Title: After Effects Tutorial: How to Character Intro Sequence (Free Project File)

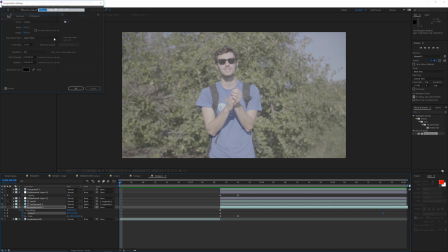What I'm gonna do now is, because I need more time in my composition, I'm gonna go up to composition settings, and then set up the duration maybe to just 14 seconds.
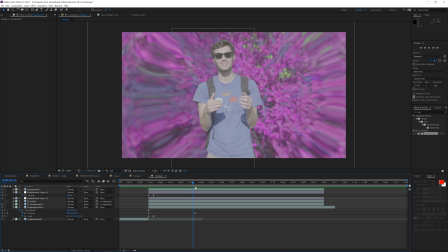I don't know how long I want the effect to be. I'm just gonna drag all my layers out. As you can see, as you drag out, your paint layer on your background starts to go out.
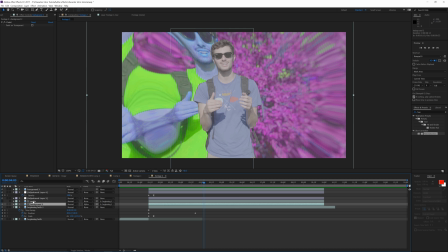So if you go to the layer that is matted and click E, it'll bring up the effects, and then you can drop down the paint.
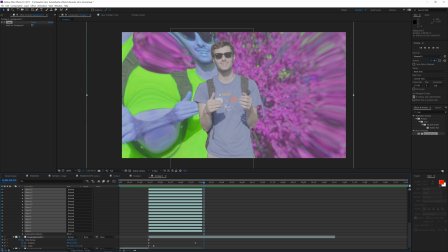And what you wanna do, you just wanna select all your clone options and then just click the edge of one of them and drag them all out,
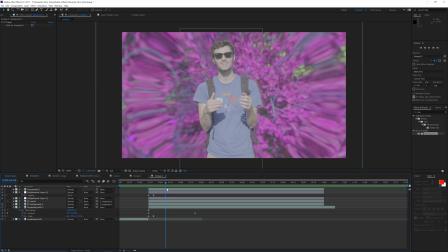and this will just make them last as long as you need it to be there. So now that we got the background kind of going there, we're going to affect the foreground, aka me. So I'm going to select the foreground, I'm going to hit Y on your keyboard, and that's just going to enable you to change the anchor point where all the scale and rotations are affected.
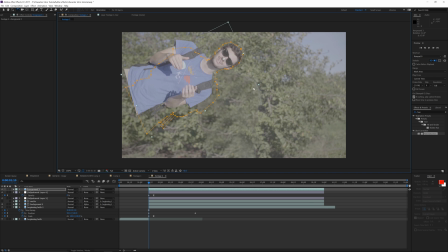So if I hit there and then rotate, it'll rotate around that point and it'll scale around that point. So I'm going to hit S on the keyboard, create a keyframe. I'm gonna hit P on the keyboard, create a keyframe for the position as well.
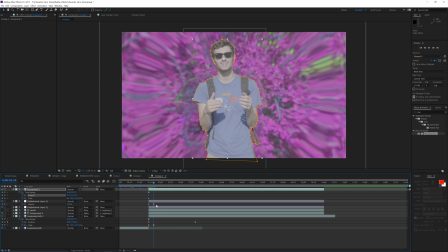And I'm gonna hit U. It's gonna bring up all the keyframes that I set. So I'm gonna go to that same point in time where the other keyframes are set. And I'm just gonna scale it up a little bit. I'm just gonna scale it up a little bit and maybe move it over just ever so slightly. And then just move it, maybe just move it over just a little tad.
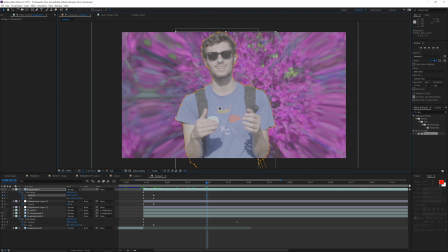And then if you go forward some few frames, you want to move it in the opposite direction that your background's moving, because that's what I found that works best. And just select all those keyframes, right click, keyframe assistant, easy ease. What I'm actually going to do for the purpose of this tutorial, I'm going to make me move this way.
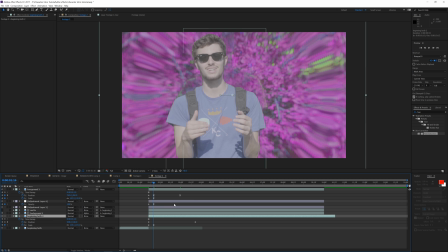I'm also going to drag me a little bit this way. And then I want to make the background move the opposite. So you just wanna make sure that the background moves the opposite way that you're moving, because then you create a little parallax, and that's what I found works the best and looks the best.
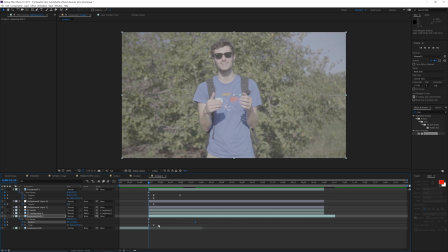If I play that back, I think this is kinda happening too quickly. So I'm gonna go ahead and stretch it out, highlight all those keyframes, and then just drag it out a little bit. This will just ease in like the zoom transition. And I'm also gonna drag out the position way further, because maybe drag it back.
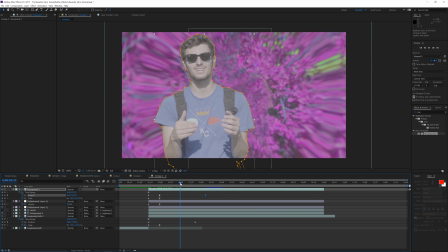It's all about customizing it and finding the look that you're trying to accomplish. I'm also gonna hit R and then click the keyframe for the rotation, hit U again. I'm gonna hit W so I can pull up my rotation tool, and I'm just gonna rotate it a little bit when it zooms in here, and then maybe set it to rotate a little back right there, and then select them all.
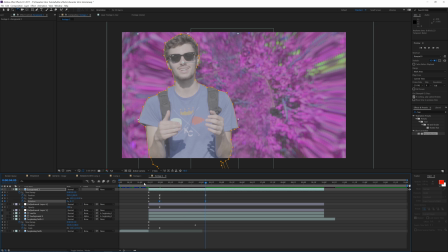You kind of see the theme here. I'm just easing essentially every keyframe except for these first keyframes. So then it just kind of has this cool rotation effect, and it looks like it's moving a little bit. I'm also gonna do that for the background.
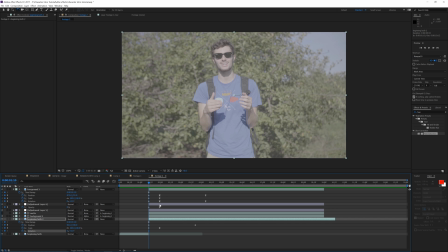So if you hit R, hit the stopwatch, hit U, got all keyframes, and then go to that position,
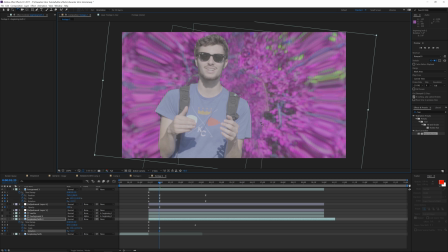and you just wanna rotate it a little bit and rotate it in the opposite way that your footage is. That'll make it look the best. And then also set it to rotate back the other way throughout the length of your footage.
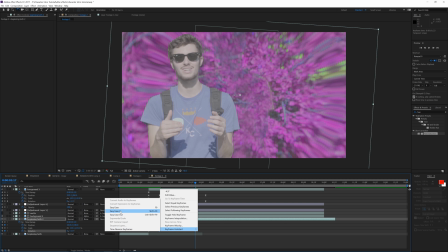Select the keyframes, right click, easy ease, you know the drill by this point.
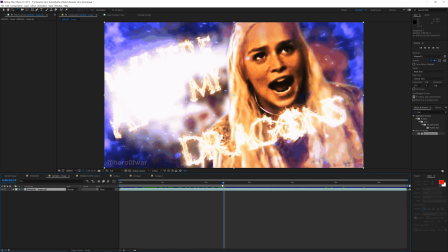If you go to this original GIF, what also happens is they add a lot of contrast right here. Like all of a sudden it like pops in with like super colorized contrast.
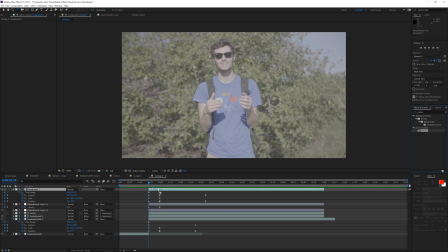So I'm gonna go to the effects and presets, type in curves, and then drag that on top of the foreground layer, and then just hit the stopwatch for the curves.
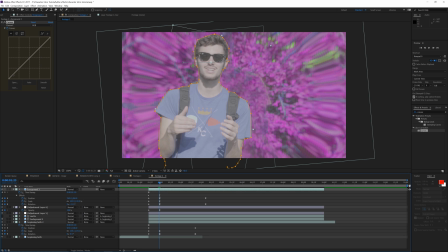And then as you go forward to these keyframes, drag below and then drag up here. And that's just gonna create some intense contrast. If you hit right up here, then you can also, you know, just effect, and you can just play around.
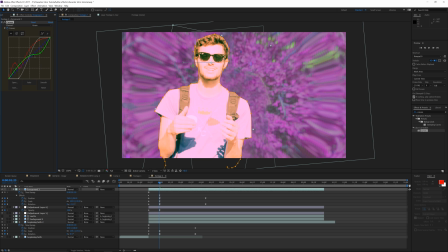You can get super creative here and kind of like artsy if you please. You know, just drag in the green, and just, I don't particularly like this, so I'm gonna go ahead and undo the changes to the green. Maybe play around with the blue. So I literally had no plan for this, just kind of messing around with a little artsy,
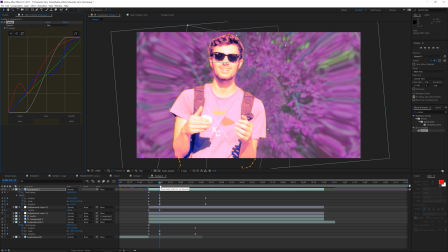filtery looking intro, because an intro, this effect doesn't really have a standard, it's all up to you. And then if you click the foreground, hit U, I'm also just gonna set this keyframe to easy ease so the effect kind of eases. Once you preview that, that blends the layers a lot more when you like do that weird colorization.
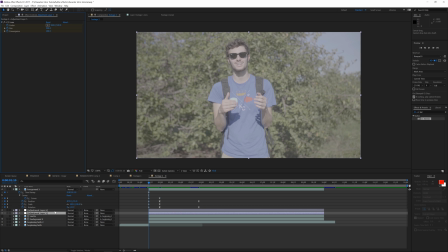This isn't where you have to stop with the creative effects. You can also drag on like a CC Kaleida to your hue and saturation, and then you can see it'll just kind of fade in and create this kind of like trippy background.
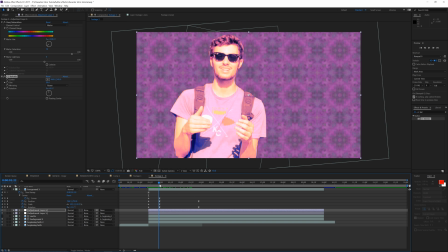And then, so it all kind of depends on the effect you're going for with your intro or whatever you're trying to accomplish.